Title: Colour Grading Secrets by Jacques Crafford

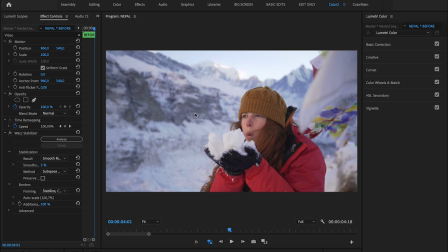732s
Furthermore, the skin tone is throwing me off. There's a reddish tint on her skin. Could be a result of the reflection coming off her jacket, but also simply because of the cold. It was minus 20 degrees on this morning. Now let's jump into my workflow. I'm using Lumetri Color in Premiere.
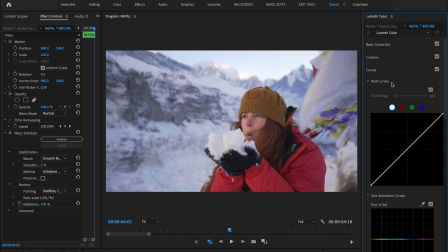748s
First up, we've got Curves. Man, I can say a lot about RGB curves, but one thing to be understood is that it's called color curves for a reason. RGB refers to red, green, and blue, the most prominent color changes that affect your images.
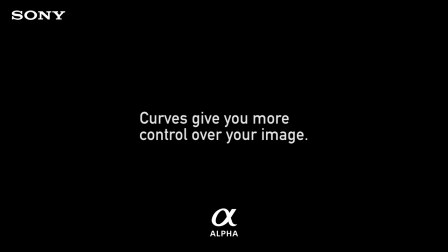763s
The curve setting is way more powerful than basic correction, and it's not just about adjusting the brightness or playing with shadows and highlights, but more about the color and variety that comes with it.
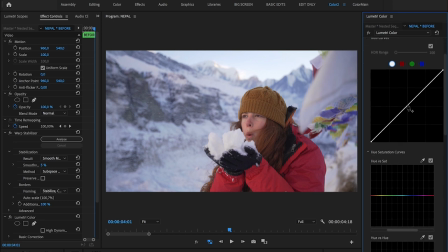773s
I always start with curves, and I do so by pushing the mid-tones as this affects the skin tones the most.
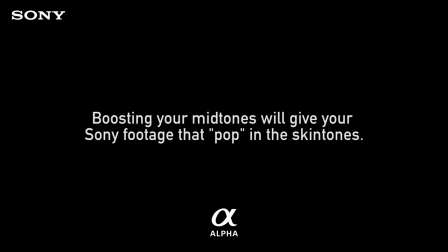779s
I found this to bring out the best skin tones with my Sony footage, so if my shot is exposed correctly, I always push the midtones above the line.
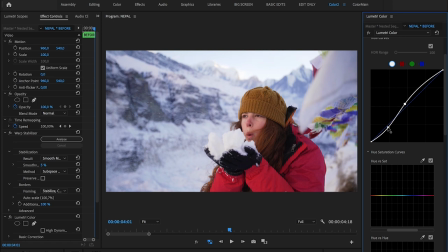787s
Next, I bring down the blacks for some contrast, and then most of the time, I'll bring down the highlights a bit, not exactly an S-curve.
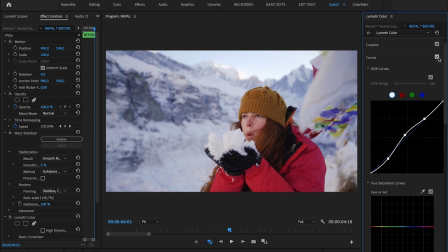794s
By toggling the curve effect, you can already see an improvement in the skin tone. After I have a basic curve setup, I will apply my LUT I created in Lightroom.
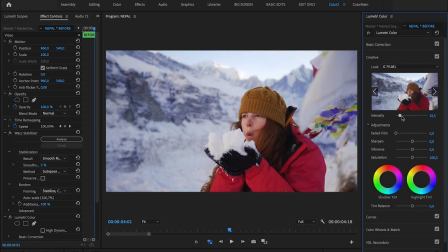803s
This is the same preset I use to edit my photos, and since my photos are shot on the same camera with the same picture profile, it works well to convert it into a LUT, which I obviously bring down a notch. I usually use my LUT between 25 and 50%.
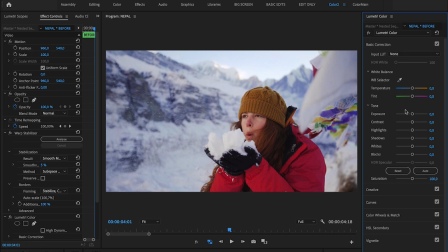816s
After my LUT is applied, I'll do some basic correction. This will usually involve playing with the temperature or tint slider. In this case, I'll just bump up the overall exposure a bit. Next, I go back to my curves to fine tune it.
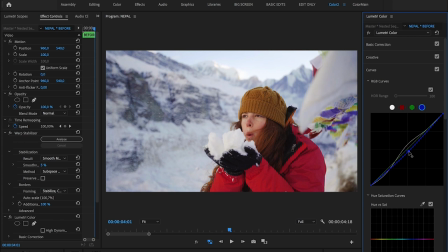830s
Now to get rid of the ugly tint in the background, I'll go to the blue channel and by simply bringing down the blue in the mid-tones, you'll see the difference quite clearly. It already looks much better. This is not the same as dropping the temperature under a basic correction,
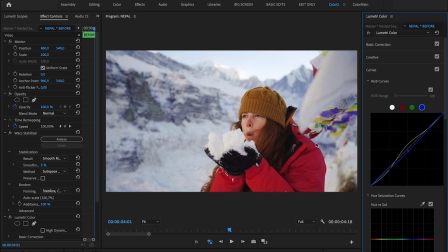845s
as it only affects the mid-tones, where the temperature slider would affect the entire image and we don't want that. The second tool I use is the HSL secondary, but let's call it selective color grading, as that makes more sense.
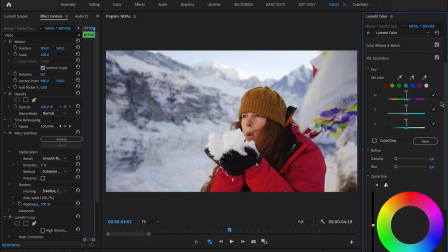857s
Now like I said, I'm always putting a special emphasis on skin tones, and there's one more step to see skin tones pop even further, and that is by doing a selective grade just on the skin tones.
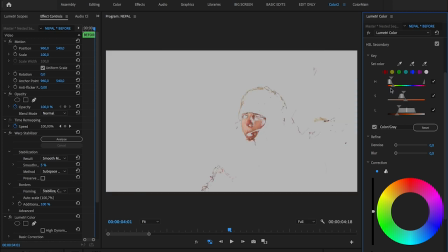869s
After selecting the color closest to the skin, I will play with the Hue, Saturation and Luminosity sliders and try my best to isolate it. Add some noise reduction and put on a slight blur and for now we've got something to work with.
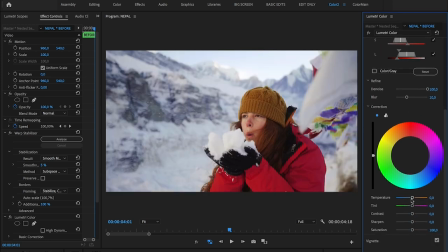881s
This tool allows you to make changes on the color you selected. For example, I can play around with all these settings to create something interesting by enhancing or taking away this color. With skin tones, the biggest one I always use is the Luminosity slider as I really like when skin tones are bright and clean.
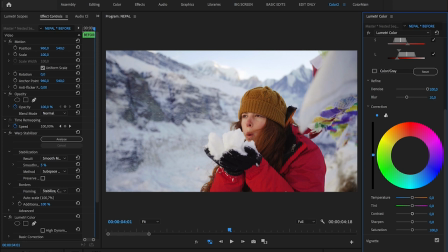897s
As I'm taking up the luminosity, you can clearly see the improvement of the skin tone and a reduction in the redness. I'll take out some more red by adding some green and also make it a slight bit colder.
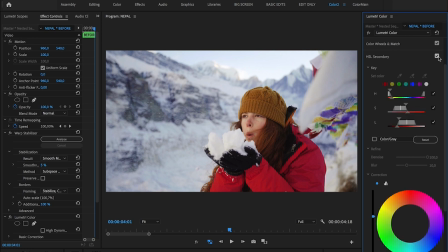909s
By toggling this effect on and off, you can clearly see the improvement in the shot.
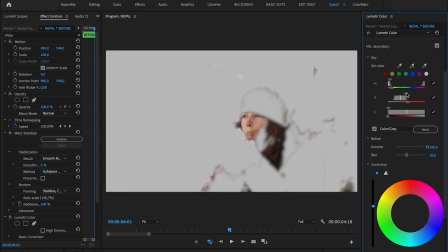914s
Now, sometimes you'll be confronted with the skin tone closer to colors around it, making it harder to isolate just the skin tone, for example, the hair or the jacket.
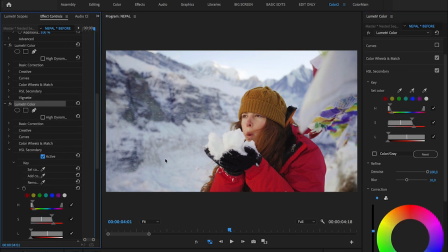923s
Now in this case, you can simply add another Lumetri effect and do this exact selection, but you will isolate it by means of a mask. Because the subject is moving, you'll have to track the face in order to stay affected.
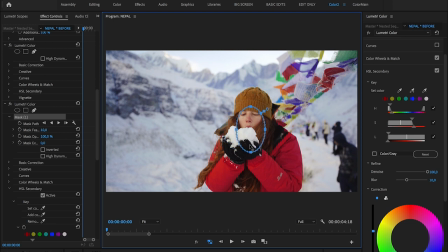936s
In days of old, you would have had to do this tracking manually by keyframes, but Premiere has a nifty tracker built into it. All you do is go back to the first frame, select your mask and go to the play button that says, track selected mask forward, and voila.
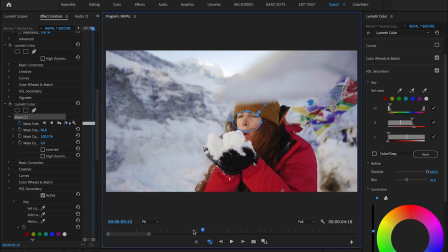951s
You'll see the mask staying on the face even as she moves around in the frame.
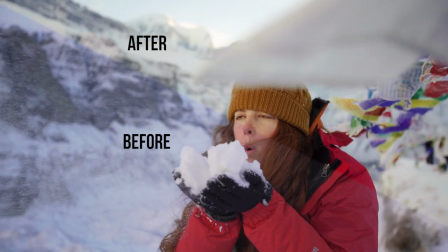955s
Now, looking at the before and after, it's clear that playing around with curves and selective color truly enhances every aspect of the colors.
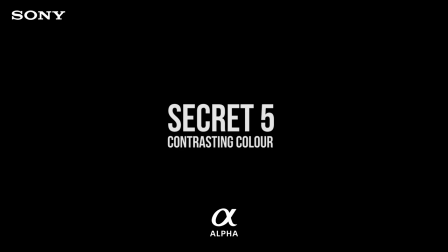964s
Secret number five, contrasting color.
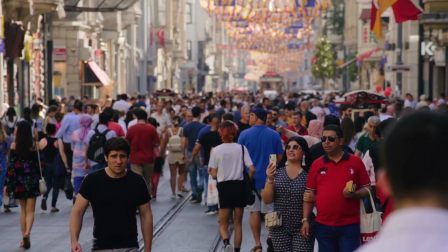967s
This one leans more toward the creative side and in this I want to share with you how I think about color, not only when I shoot but also in grading.